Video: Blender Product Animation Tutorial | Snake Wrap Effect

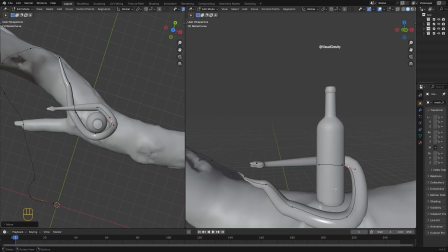4:05 Now, if you want to rotate the snake at any point, it's very simple.
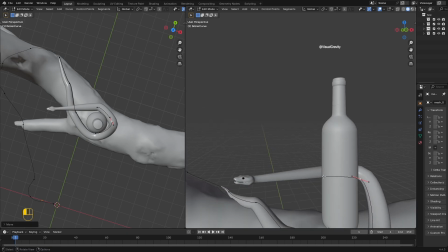4:09 Just select a vertex on the curve, press Ctrl+T, and rotate it. This gives you fine control over how the snake twists as it wraps around the object.
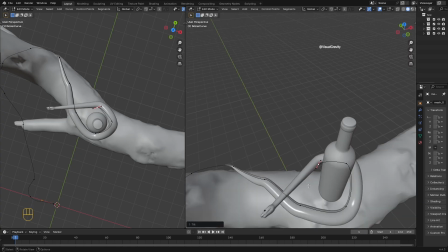4:20 I'll use this to adjust the positioning and make the animation look more realistic.
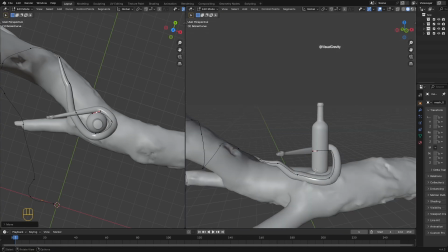4:25 After a little tweaking, the snake is now perfectly wrapped around the bottle.
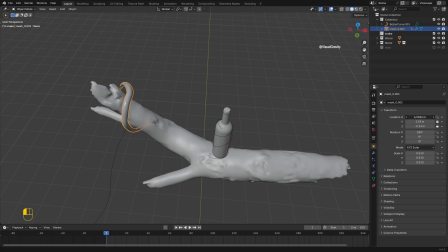4:29 And the best part is, when I move the snake along the x-axis, it follows the curve beautifully, wrapping just the way we want. With the animation setup done, let's take things further and adjust the render properties to make this scene look cinematic.
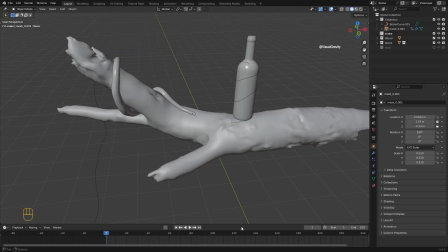4:44 Now let's set up the render properties and lighting for our scene. First, go to the render properties panel, change the render engine from Eevee to Cycles, then switch the device from CPU to GPU for faster rendering.
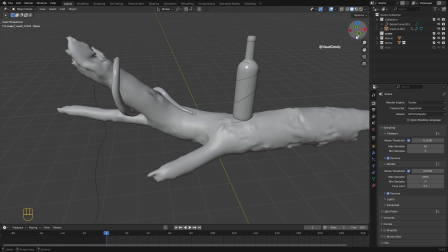5:01 To keep the scene light while we're working, I'll lower the viewport samples to 20 and also turn on denoising.
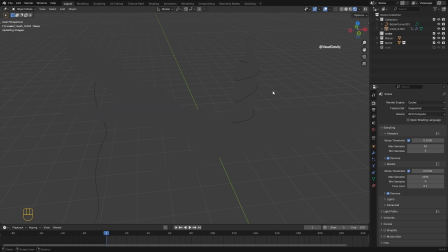5:09 This way, we still get a clean preview without heavy noise. Next, let's add some lighting.
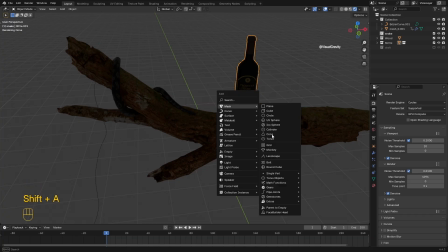5:16 I'll go into render view so we can see the changes in real time. First, I'll add an area light. I'll scale it up to cover the scene and increase the power so it gives us nice soft lighting on the product.
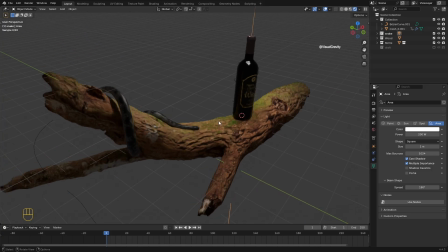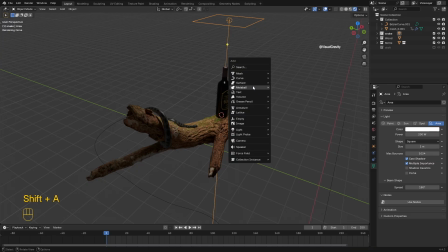5:38 To add more depth, I'll bring in a point light and increase its power. This helps highlight the snake and bottle from another angle.
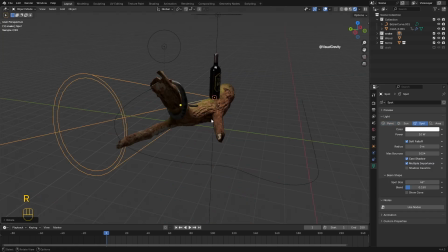5:55 I'll also add one more point light, adjust its position, and tweak the power until everything looks balanced.
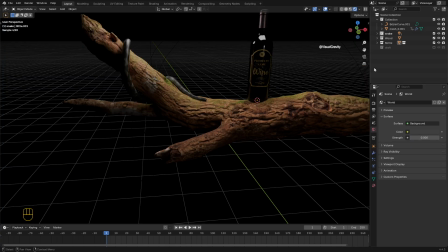6:05 After that, I'll go to the World Properties tab and decrease the background strength.
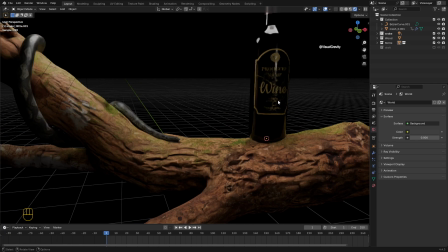6:10 This makes the scene look more dramatic and keeps the focus on the product and the snake.
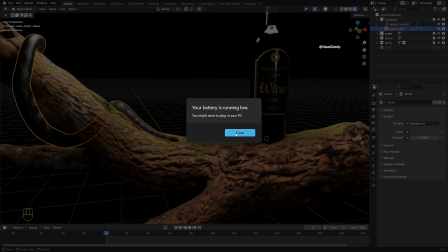6:16 Now let's animate the snake.
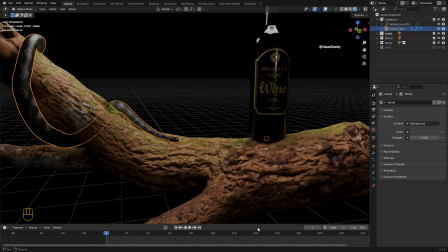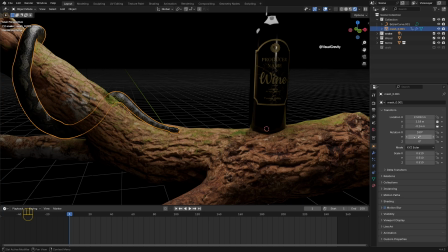6:24 Select the snake, go to the Object Properties panel, and add a keyframe on the x-axis. Then move forward on the timeline, change the x value to make the snake move along the curve, and insert another keyframe.
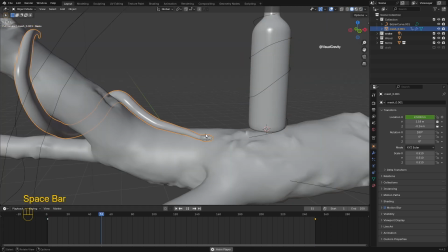6:43 When we play it back, you can see the snake following the curve smoothly, wrapping around the bottle just like we planned.
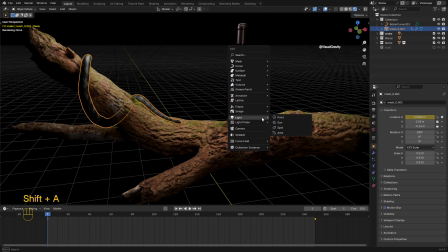7:01 Finally, let's add a camera, frame the shot the way we want, and we're done.
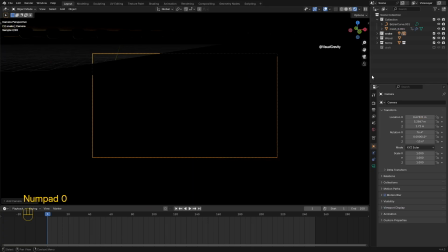7:06 The animation is ready to render.
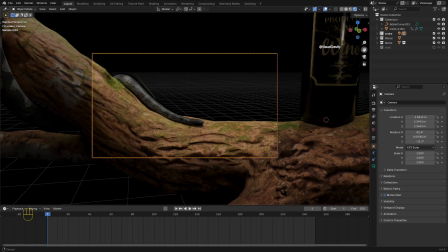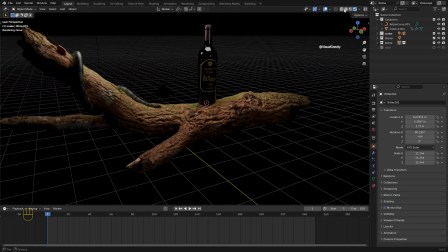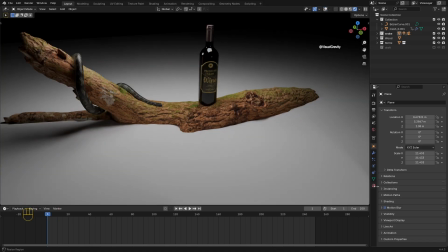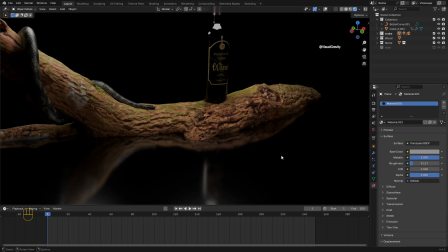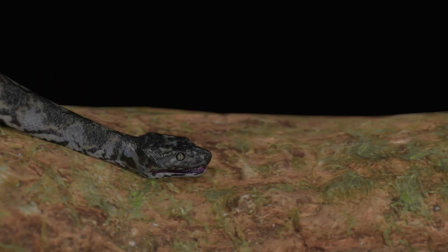7:28 I hope you found this tutorial helpful. If you enjoyed it, make sure to give it a like, leave a comment, and subscribe to Visual Gravity for more Blender VFX and animation tutorials.
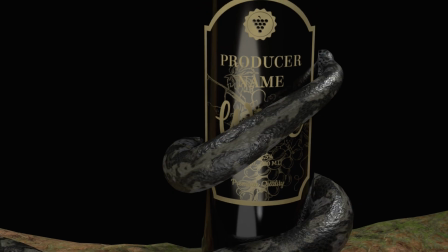7:37 Thanks for watching, and I'll see you in the next one.